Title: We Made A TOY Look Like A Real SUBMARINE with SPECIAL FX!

Now, obviously that's great because it's going to give us some headlights, sell that sense of scale by giving it some some practical lighting but this is a model kit there's I don't think there's a light switch on here so how do we turn it on well we're really lucky because this particular model just has enough space just about enough space to put in a battery and some LEDs and then some fiber optic leads to go to the front of the right vessel to give us the headlights yeah and you're right we don't have an exterior switch so because we want to touch it? As little as we can. Because you'll notice if I do that it's gonna do that for about half an hour. Half an hour? About an hour. So it's got a magnetic reed switch which is a handy way to activate the lights remotely. Without touching the model I will demonstrate. So that's off and the way this works is it uses a magnet to open and close the contacts on the reed switch amazing yeah a
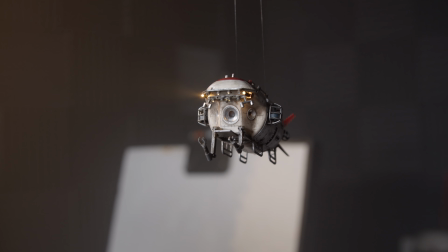magnetic switch so that you don't have to touch it these are the things that are so so necessary when you're dealing with a tiny model on tiny wires
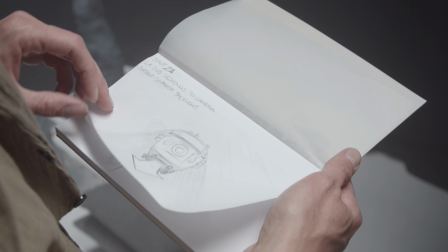game begin when you're shooting effects it's essential to have accurate storyboards to work from as every setup can take a lot of time to pull
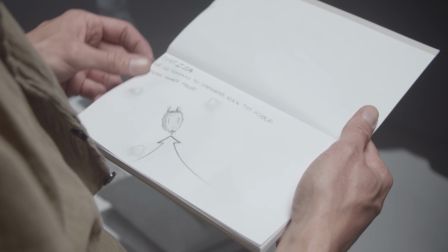off you've really got to pre-visualize your edit and be sure your shots are going to match and cut together especially when you're cutting miniatures with live action
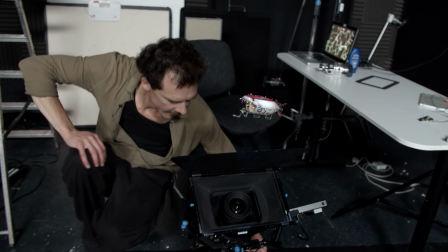Our first shot is a low angle perspective as our mini-sub descends from the surface. We've rigged the Xiaolong so we can suspend it in the air.
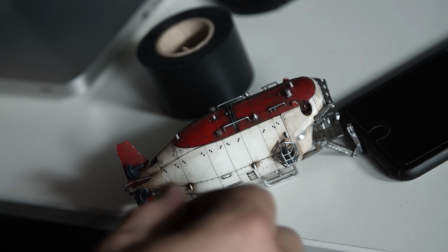We're using fine monofilament used for fishing lures. It's not very strong but we're hoping it's fine enough that the camera won't pick it up.
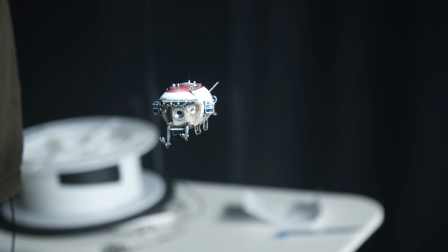Using some of the details on the sub we managed two points of contact.
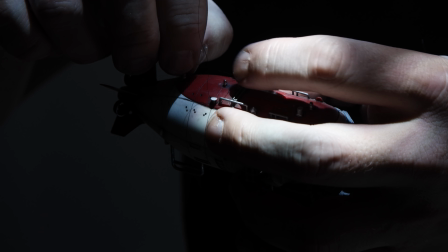We did a test with a single one and it just took forever to settle, and we didn't really have any way to control its position.
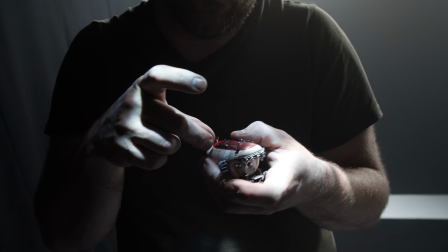We could have used a green rod and key it out in post but we wanted to try and get as much as we could in-camera and avoid problems in post-production, especially as we're mostly top and back lighting.
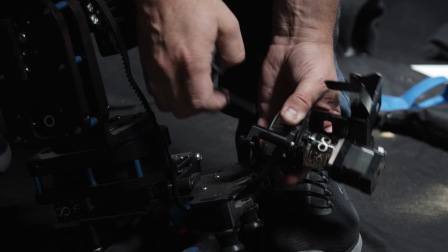As we want the sub to descend at a steady speed towards the camera, JP takes the proverbial hacksaw to his motion control slider and uses the motor and pulley wheel to create a simple motorised pulley system that will allow us to control the time and speed of descent without having to go near
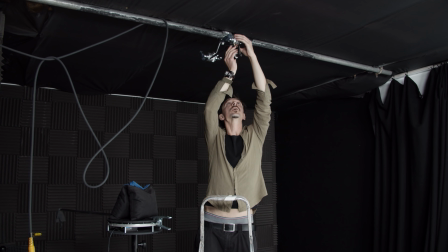the suspended sub. The first two shots of our sequence are the sub descending from a relatively shallow depth,
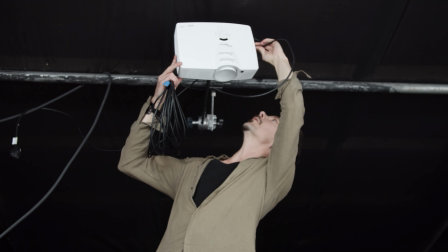and so to provide a contrast between these shots and the murky depths we see later, we You rig a projector into the ceiling and run an animated water surface effect from a laptop.
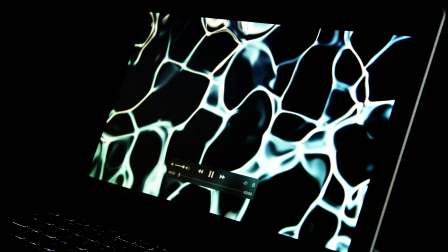So to create that look of being deep down in the ocean depths, you guessed it, lots of smoke.
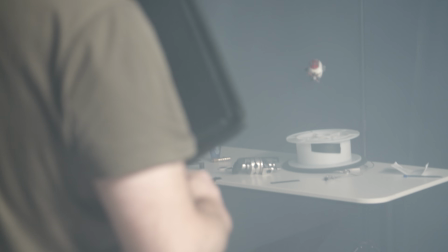It's really important to wait until there are little to no air currents moving the smoke around before you shoot.
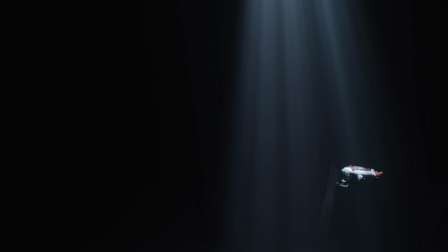The moment the audience sees a wafting layer of smoke, the game's up.
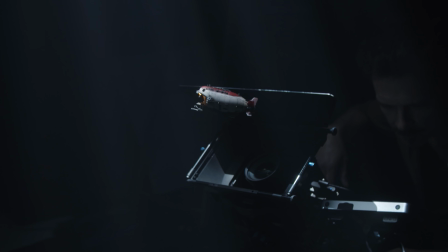What's also great about this effect is that we now get those wonderful volumetric light shafts from our sub's onboard lights.
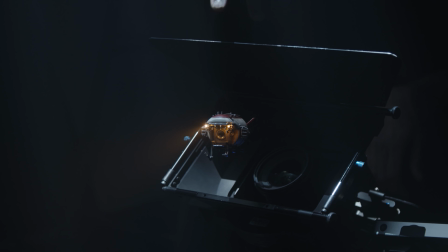Depending on where it's spinning, that might clip to the top of the wagons.
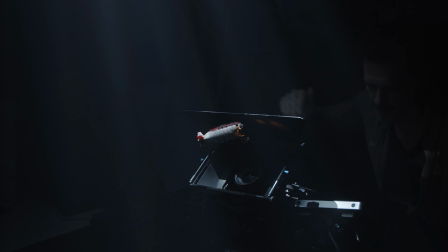Might just have to get lucky with that. Because we're blacked out and purely top lit, the bottom of the sub is in almost complete shadow.
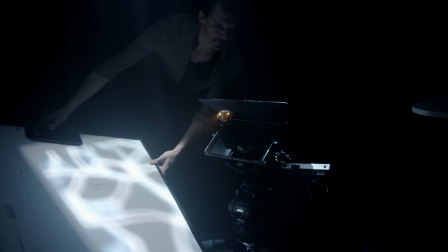And when it reaches our closest point of focus, we want to see some of that lovely detail. That's the edge.
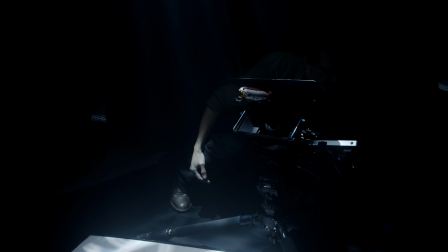Yeah, nice. Yeah, lush. We set our camera to 50 frames a second to steady any movement from the sub to sell that sense of scale. and of the heavy gravity and slowness of deep water.
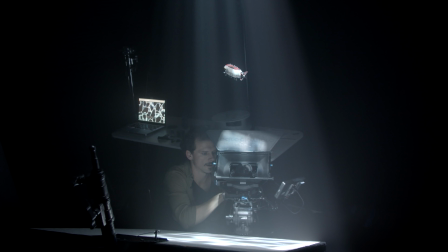We're going to be shooting these first two shots at 50 frames a second, and so we create a double speed render of the animation.
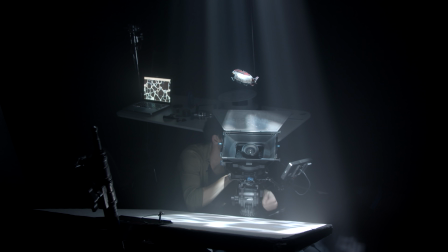Otherwise, the shimmering water effect would likely be too slow and be barely perceptible when we conform back to 25 frames.
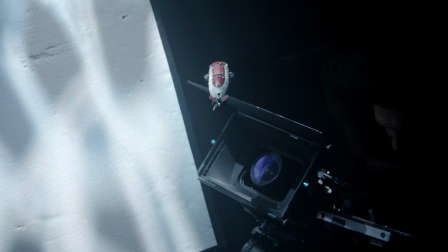Because we don't have full control over our suspended miniature, we run through takes until we get the perfect angle.
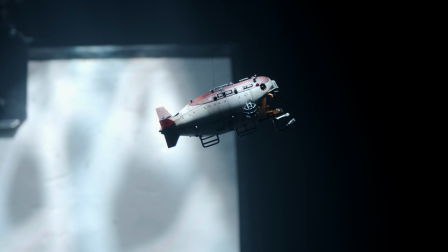Or until...
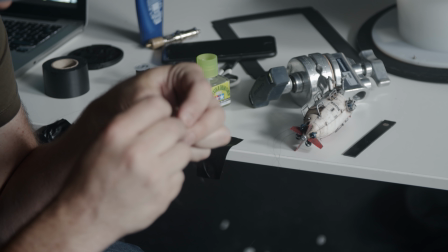Uh-oh. Okay. Well, that was inevitable. A little rewiring and we're back in business. and we shoot till we get that perfect shot.